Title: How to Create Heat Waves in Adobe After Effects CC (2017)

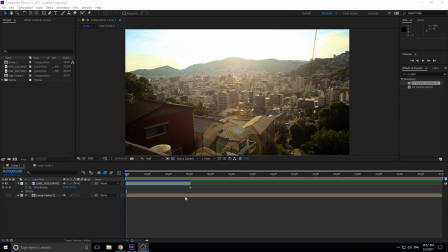0:00 Hey, what's up everybody? Adobe Masters here, and today I'm going to be showing you how to create heat waves, or really a heat displacement map. And basically what that looks like is this. Let me show you it right here. So you see that we have this footage, and if you look really closely right down here, you can see that there's some waves coming in.
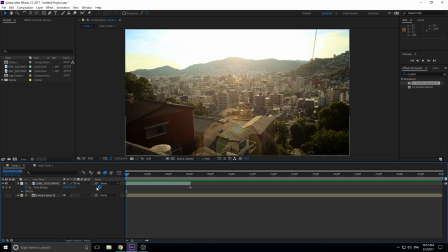0:15 And they aren't extremely discernible because that's kind of what we want. We just want the slight effect. And basically what these could be used for is you can, you know, attach them to an explosion or some burning fire to make it look more realistic. Or in this case, I'm taking this piece of footage, and if we go over into the effects and turn everything off,
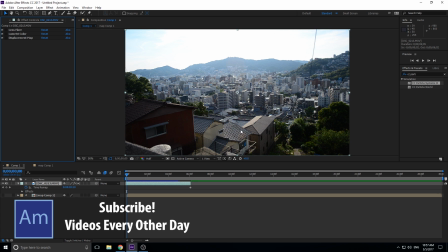0:31 it looks very blue and very cold, like just a regular cold day actually from this footage. But what I wanted to do is turn it into footage that looked like it was in the middle of summer, something really hot.
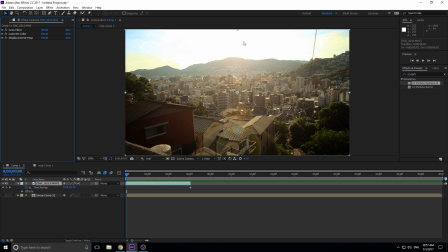0:41 So basically what I did was I color corrected it, added a little lens flare so you can kind of see the sun better. And then I just went ahead and threw this displacement map on there. And you can see that the little heat waves kind of really sell the effect. It makes it look like a really hot summer day. So then, let's get started with this effect.
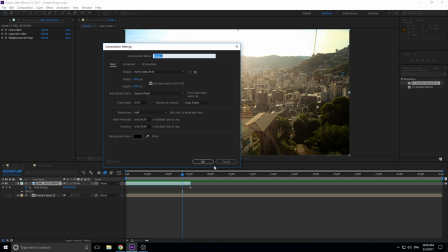0:58 First thing we're going to need to do is create ourselves a new composition so we can get started. Then we're going to need to drag in our footage.
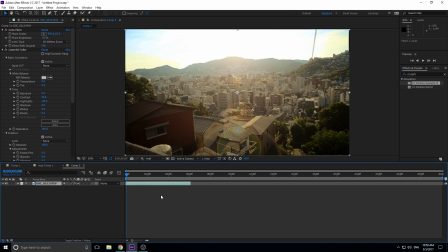1:04 I'm going to go ahead and copy the footage from the other one just because I don't have to recolor correct it. So I'm just basically throwing in a piece of footage, color correcting it down to orange, and then throwing a lens flare at the top to make it have a cool little lens flare right there.
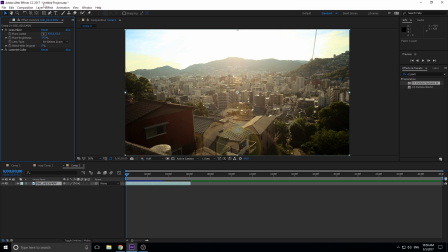1:19 So then let's get started, I guess, on the displacement map. So basically what you got to do is you got to go up here, click new, and then solid.
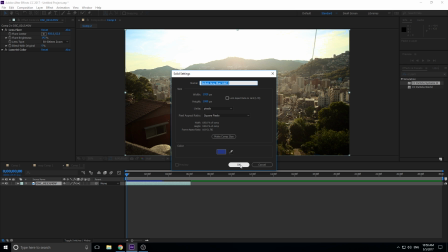1:26 And what we're creating here is the map itself. Basically, displacement map is going to look at this map and it's going to displace however this map is displacing. It'll make more sense as we continue along. So let's create ourselves the solid.
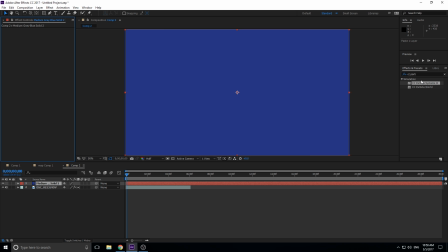1:38 And then what we're going to want to do is we're going to go into effects and presets and find in simulation CC particle systems 2.
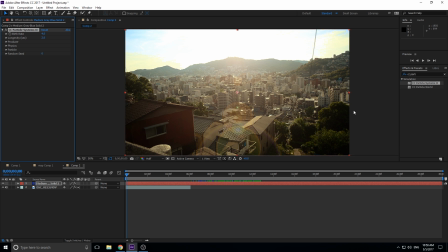1:45 You can use any particle system for this. If you have trap code particular or something like that and you want to use it, go for it. But this one, it comes with After Effects, so you know it's free if you don't have any other ones. And it works pretty good for this situation. So as you can see, a particle system, it has a point and it just emits particles from that point.
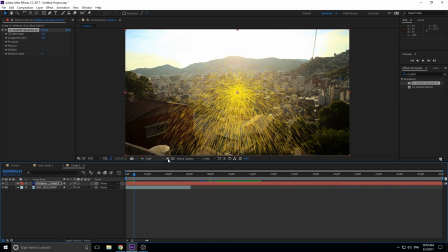2:04 But you can do some pretty neat things with it. Let's go ahead and adjust our particles so that we really get this map working. First thing we want to do is we want to lower this position down. So we want it down here near the bottom.
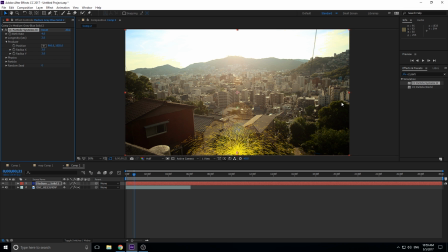2:15 We want the waves to start from the bottom and come up because that's kind of how heat waves usually work. The heated stuff on the ground is emitting the waves back into the air so you get those heat waves. We're then going to increase the radius. And the reason we want to do this is because waves don't just start at the center. They're coming from everywhere and then heading up.
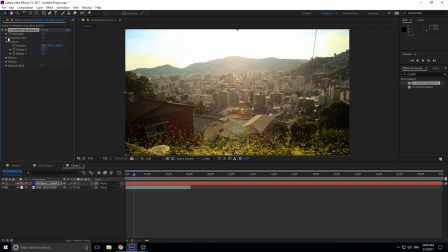2:32 So we don't want them just coming from the center. We want them coming from like a box on the bottom. Next thing we're going to go do is in physics, we want to go ahead and reverse that gravity. So instead of it falling, we want them all to be slowly rising like this. And then we kind of want to lower that velocity down a tad too.
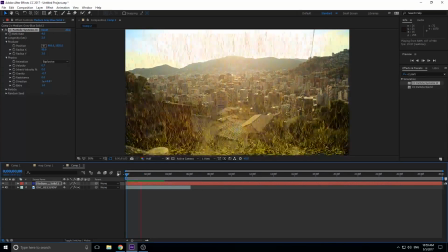2:48 We don't want them flying. We want them slowly drifting upwards. So we have that going.
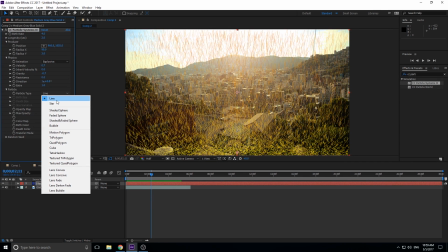2:53 Next thing we want to do is we want to go into the particle itself. And let's go ahead and change this down to a faded sphere.
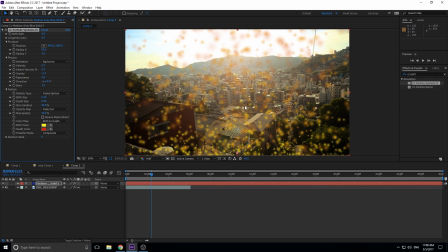3:01 The reason we want to do this is because waves and stuff like that are very rounded. They don't have harsh edges. And so when we use the displacement map, we don't want to use something with harsh edges.
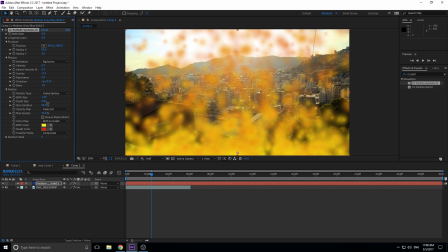3:10 So we're going to go ahead and increase the birth size about there, the depth size a little bit less than that, but not too much. And we kind of have this forming right here. And you can kind of see that if we displaced, you know, using this, that it might start looking like waves.
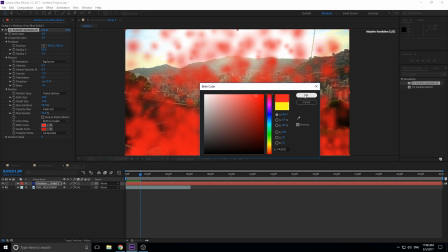3:26 Next thing we want to do is we want to change the birth and the death color both to red. I'm going to explain that later when we actually get to the birth map.
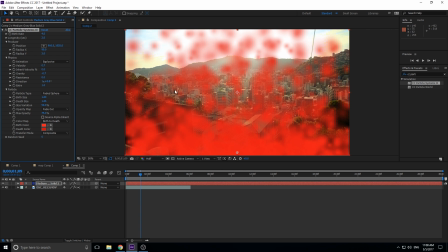3:33 So we have all these settings going. I think it's pretty good for right now, and now we're in a point where we can actually test it out and see if it works well for the scene.
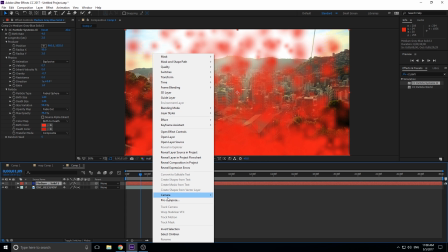3:43 So what we're going to do is we're going to pre-compose this. You can right click on this and click pre-compose, or you can click on it, you can hit Control, Shift,
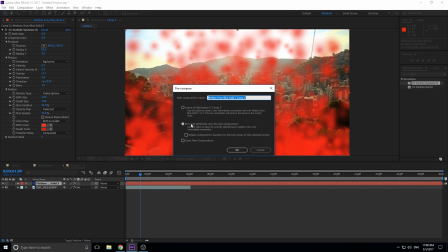3:50 and then C. And then what we're going to want to do is we're going to move all attributes into the new composition.
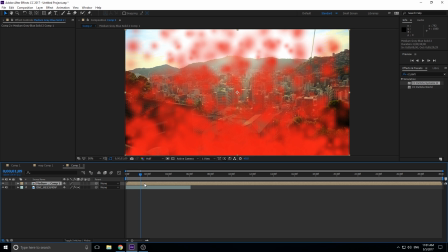3:55 We're going to click OK. And what it does is it creates a new composition with the elements that we selected. So, you know, we could select 40 elements and throw them into a new composition, but we're just doing the one because it needs to be in its own composition to be able to be read as a heat map.